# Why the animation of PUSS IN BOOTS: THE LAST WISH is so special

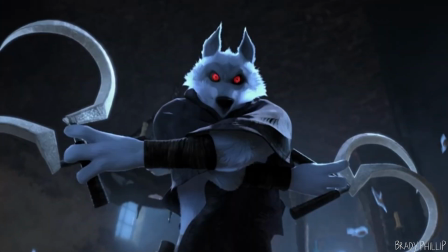261s
Or when Death breaks through the table and he spins his sickles and there's a few frames where he's holding like half a dozen of them.
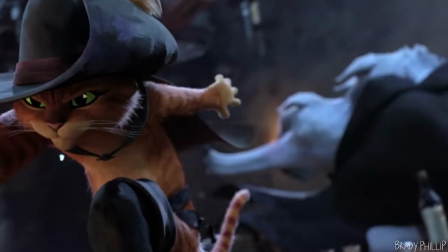267s
Basically, smear frames are everywhere in this movie, and it's a big part of why the action scenes feel so energetic and so fun to watch.
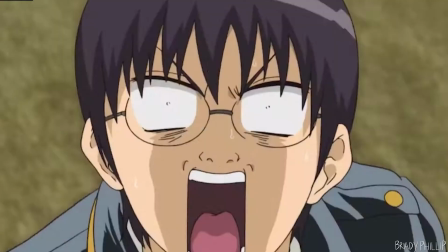275s
Similar to smear frames, impact frames are hand-drawn effects used to emphasize the strength of an impact.
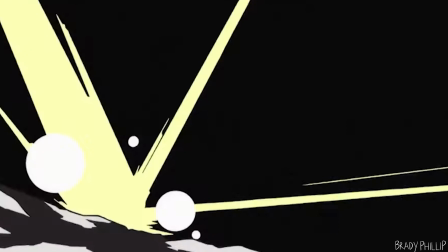280s
They can appear as sparks or shockwaves occurring at the moment before a collision,
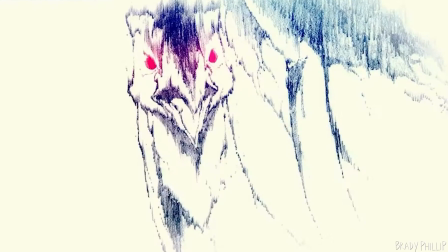284s
and as frames of high color contrast or inverted colors to express a kind of flash of light.
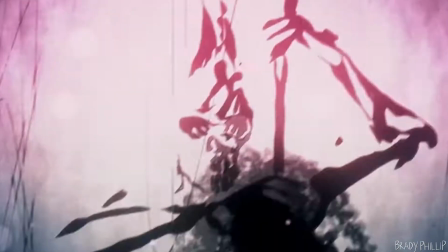290s
If you've watched enough anime, you're probably very familiar with impact frames.
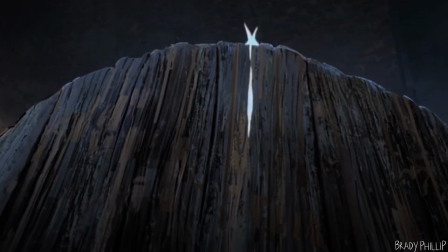295s
In the moment where Death the wolf breaks through the table, there's a few frames where the color becomes inverted before the table splits.
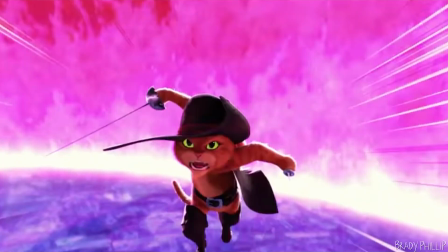301s
That's a kind of impact frame. And in the final bouts between Death and Puss in Boots, you can see a wide variety of 2D animated impact effects.
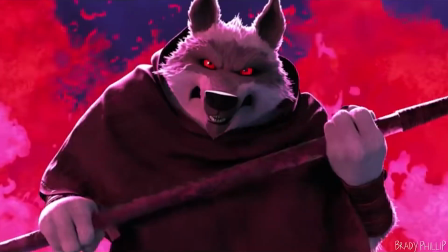309s
One of my favorite being this POV shot where the yellow shockwave casts a gold light over the wolf.
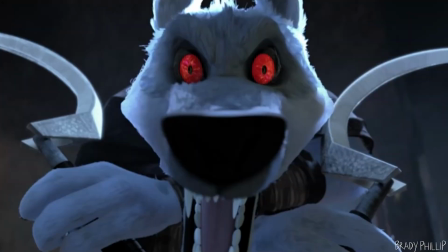315s
Ain't that neat? Like smear frames, you don't really see impact frames utilized very much in traditional 3D films, because opportunities to use them while sticking to a realistic look are few and far between. I hope you're starting to see why I think breaking from realism can allow for a greater degree of artistic expression in animation.
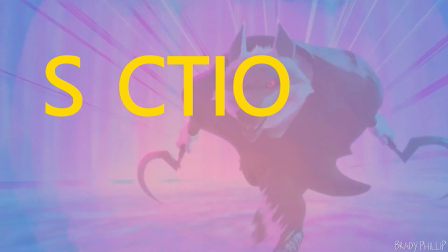So the other thing that everybody noticed since the first trailer was the choppy animation or low frame rate. It was what made most people make the comparison to Into the Spider-Verse and is one of the most apparent similarities.
What the?
And I believe the utilization of a lower frame rate is again a way to mimic 2D animation.
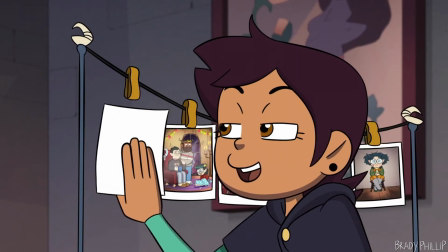365s
Oftentimes in 2D projects, the frame rate can actually vary a bit depending on where the animators decide to direct their time and resources,
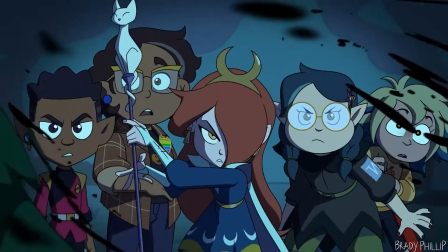372s
which results in some areas being choppy and others looking more smooth.
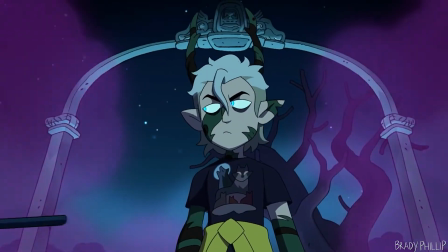376s
And I believe this is the reason why in Puss in Boots the frame rate is so inconsistent, because it's mimicking the restrictions of 2D animation.
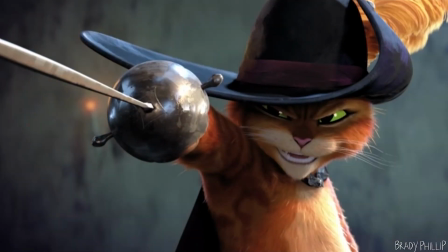384s
One of my favorite moments is in the bar scene when Death knocks Puss in Boots' sword away, and when he goes to pick his sword up,
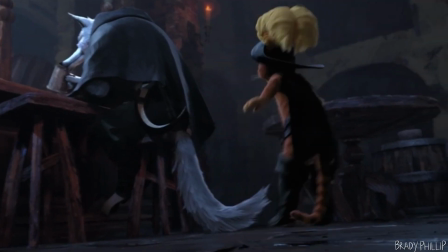390s
you can see he's animated on twos, which is to say that each pose holds for about 2 or 3 frames.
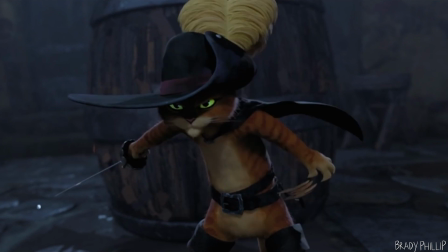397s
But the moment he picks the sword up again, each pose holds for 6 frames, which makes the movement noticeably more choppy.
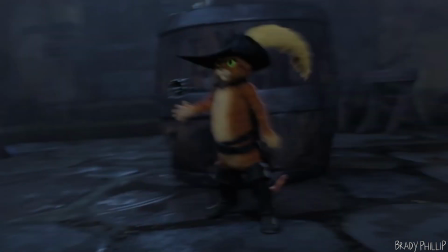404s
I love that the frame rate changes in a single shot with no cut. That's just awesome.
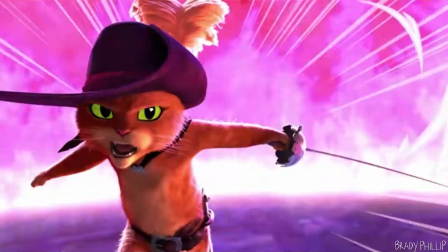409s
If you pay attention, this variation in the frame rate occurs all over the movie,
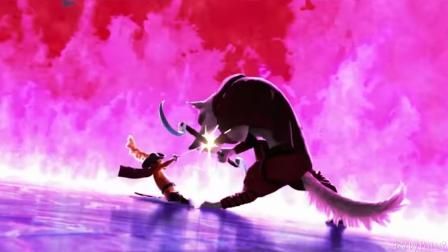413s
and my best guess as to the factors that determined which shots were choppier and which ones weren't had mostly to
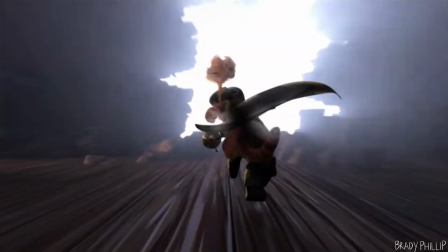419s
do with what moments the animators felt comfortable sacrificing the subtlety of the action for this effect.
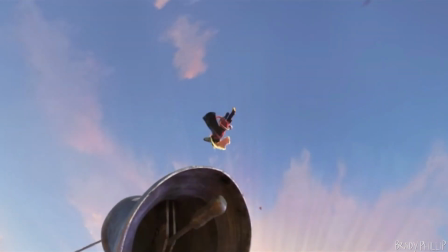424s
Because a high frame rate is able to capture more nuance in motion,
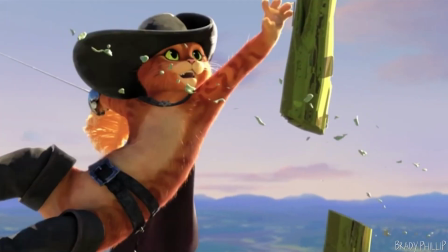428s
shots that contained mostly simple movements were animated on 6s, and the more complex motion was animated on 2s.
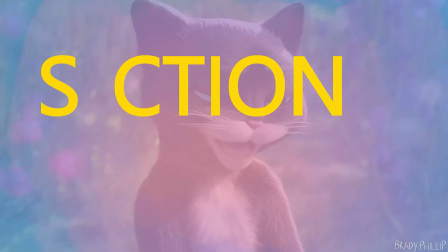And finally, the film also heavily incorporates 2D elements into the background art and scenery.
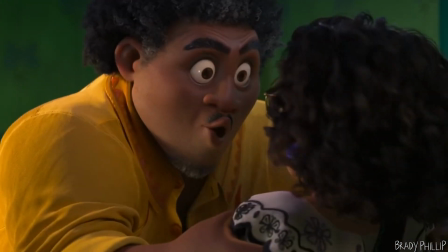449s
You know, in your standard 3D film,
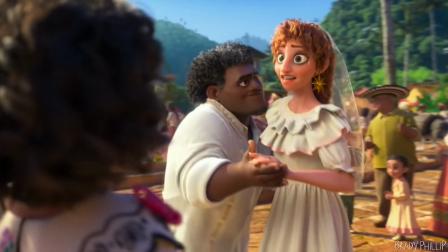452s
for the most part the set pieces and backgrounds that the characters inhabit are composed almost entirely of 3D modeled and rendered objects.
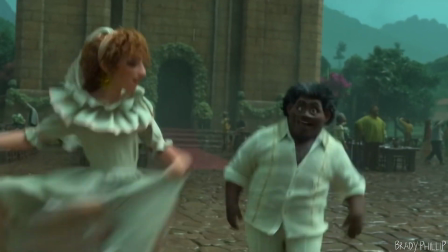459s
This is mostly done for the ease of camera work, and of course getting everything to blend together during compositing.
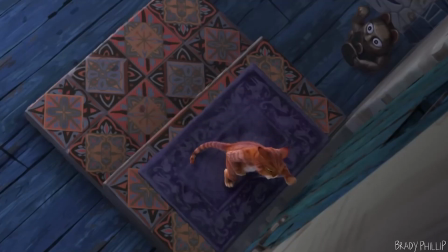466s
While Puss in Boots certainly uses plenty of 3D environments in the same way,
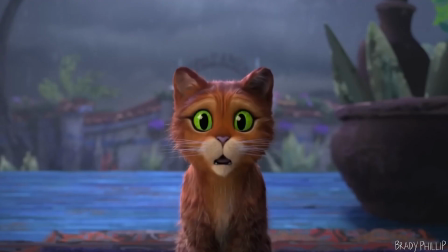470s
I noticed that there was a heavy usage of 2D illustrations and assets to create the sets and mimic the 3D look.
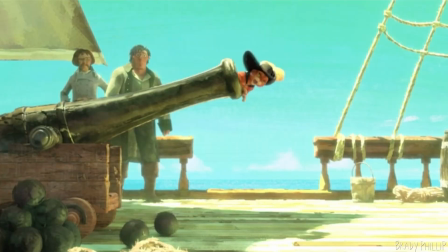477s
For example, in the shot of Puss in Boots getting shot out of a cannon, you can see that everything outside of the character is a painted 2D asset.
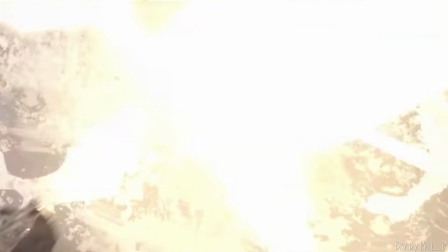485s
Even the explosion from the cannon is painted frame by frame, rather than utilizing a simulation that could have performed a similar effect.
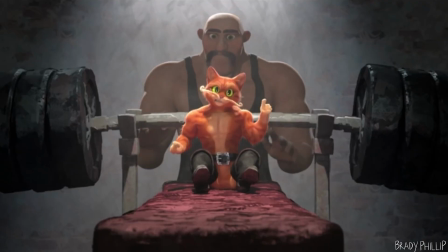493s
In the shot where Puss in Boots is crushed to death while lifting, if you pay close enough attention,
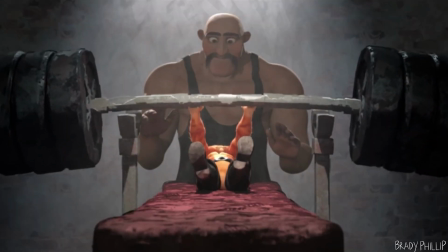497s
you'll see that the dumbbell is actually just an illustrated asset, motion tweened to appear 3D.
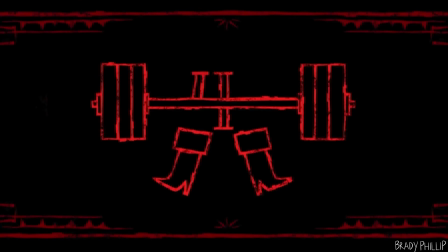503s
Pretty cool.